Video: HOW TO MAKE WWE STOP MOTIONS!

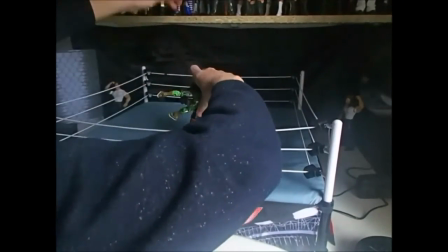8:25 this is a very crucial part of the animation
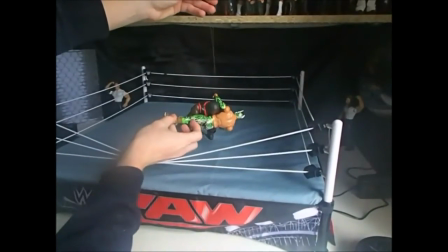8:28 actually when it's hitting the mat make sure you shake the ropes a couple of frames so it looks like the
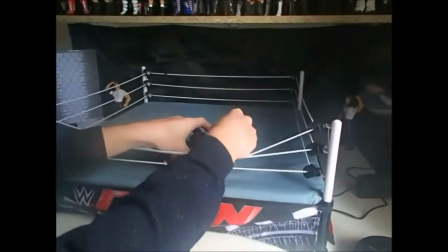8:34 whole ring is shaking it just makes the animation looks so much better so
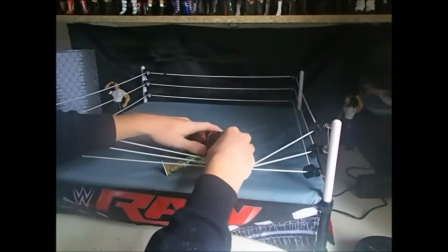8:39 I definitely recommend that and make sure the figure selling at
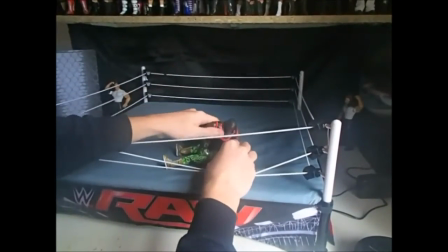8:43 the move actually sells it so like bend his knees bend his back make him like hold
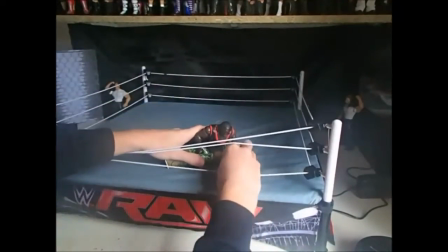8:49 his head or something just make it look like he's selling the move and it hurt so
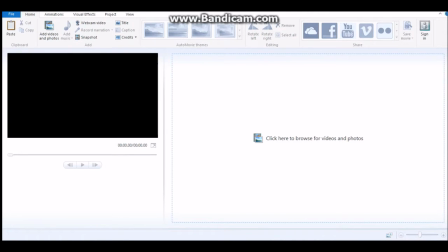9:03 now editing editing the video I just use Windows Movie Maker because it's all I've got
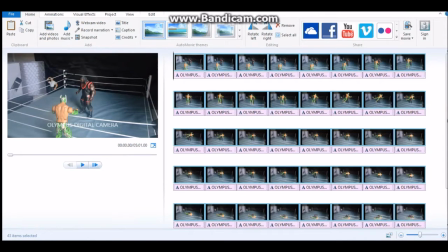9:08 and I just drag all the frames over to the movie maker
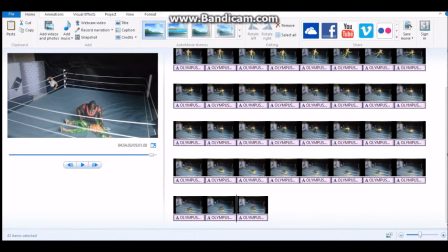9:12 and as you see it has all these captions like from my camera so
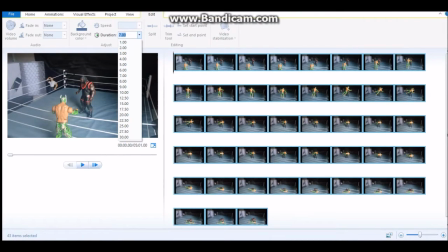9:17 I just delete them and I change the frame to 0.1 just
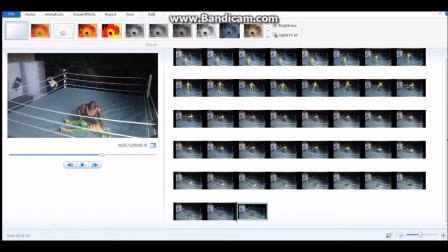9:22 as a start and the first frame I put to one second and the last to three and I just fade out black so it does the you know so I just watch over it to see what it looks like looks pretty good like that but I want to speed it up just a
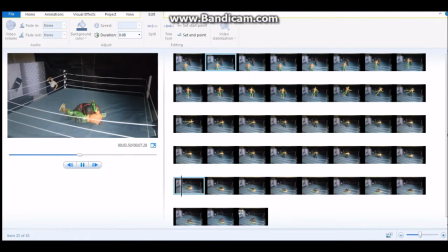9:37 little bit so I go 0.08 it looks fast on this video because I sped this video up of course so it looks fine and then you can add music so go onto YouTube
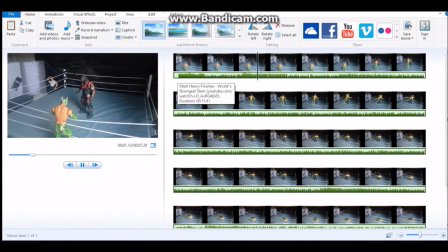9:46 try find the move and add it in and just trying to
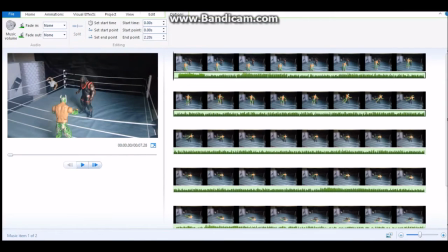9:51 match it up with the move so this can be difficult you might need to delete some bits at the start delete some bits in the middle you might need a freeze make a frame go for a bit longer
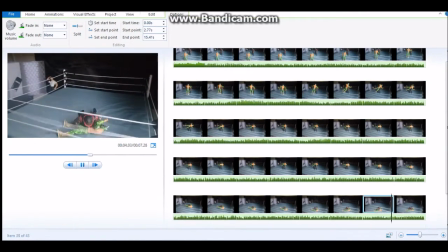10:05 so like make it make the frame where Mark Henry caught Sin Cara
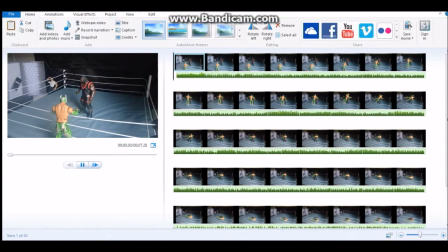10:10 make that go for like maybe 0.3 seconds you
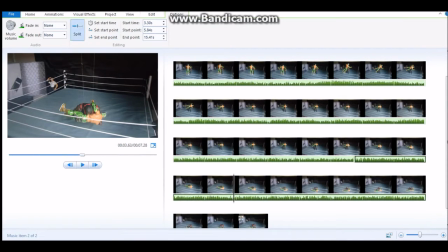10:16 know and just play around just keep going over and over to try and get it perfect as you can see I'm deleting a
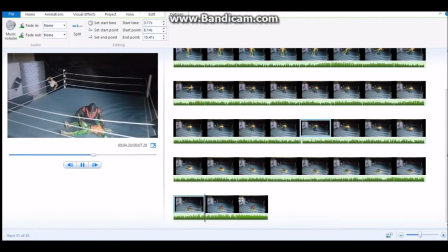10:24 bit in the middle just to try and get the exact thud when my camera hits the ground and the music so it all lines up perfectly can take some time
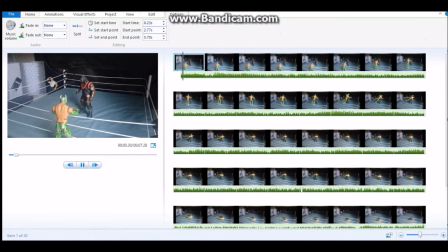10:37 but usually it doesn't take that long so yeah so that is how I make my stop motions thank you for watching this video I'm
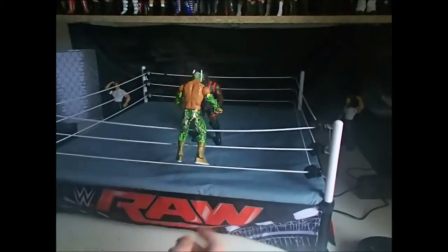10:51 gonna show you the final product at the end of this video make sure to like this video comment
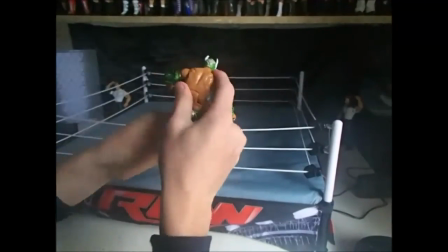10:56 below subscribe for daily videos on this channel thank you for 400
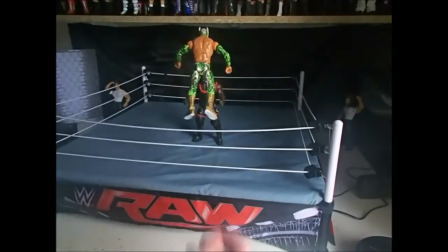11:01 subscribers that's so much to me and if you
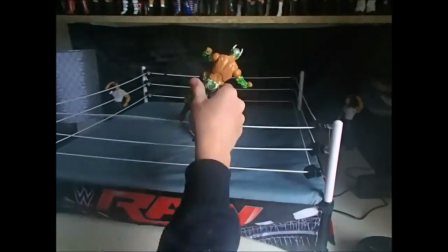11:06 want to see how I make thumbnails comment that below cuz I may make a video on that and
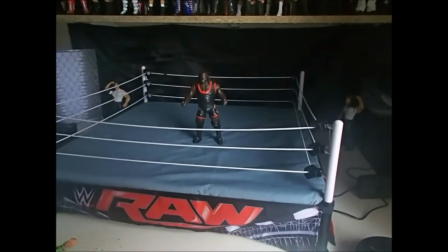11:11 as always suplex network out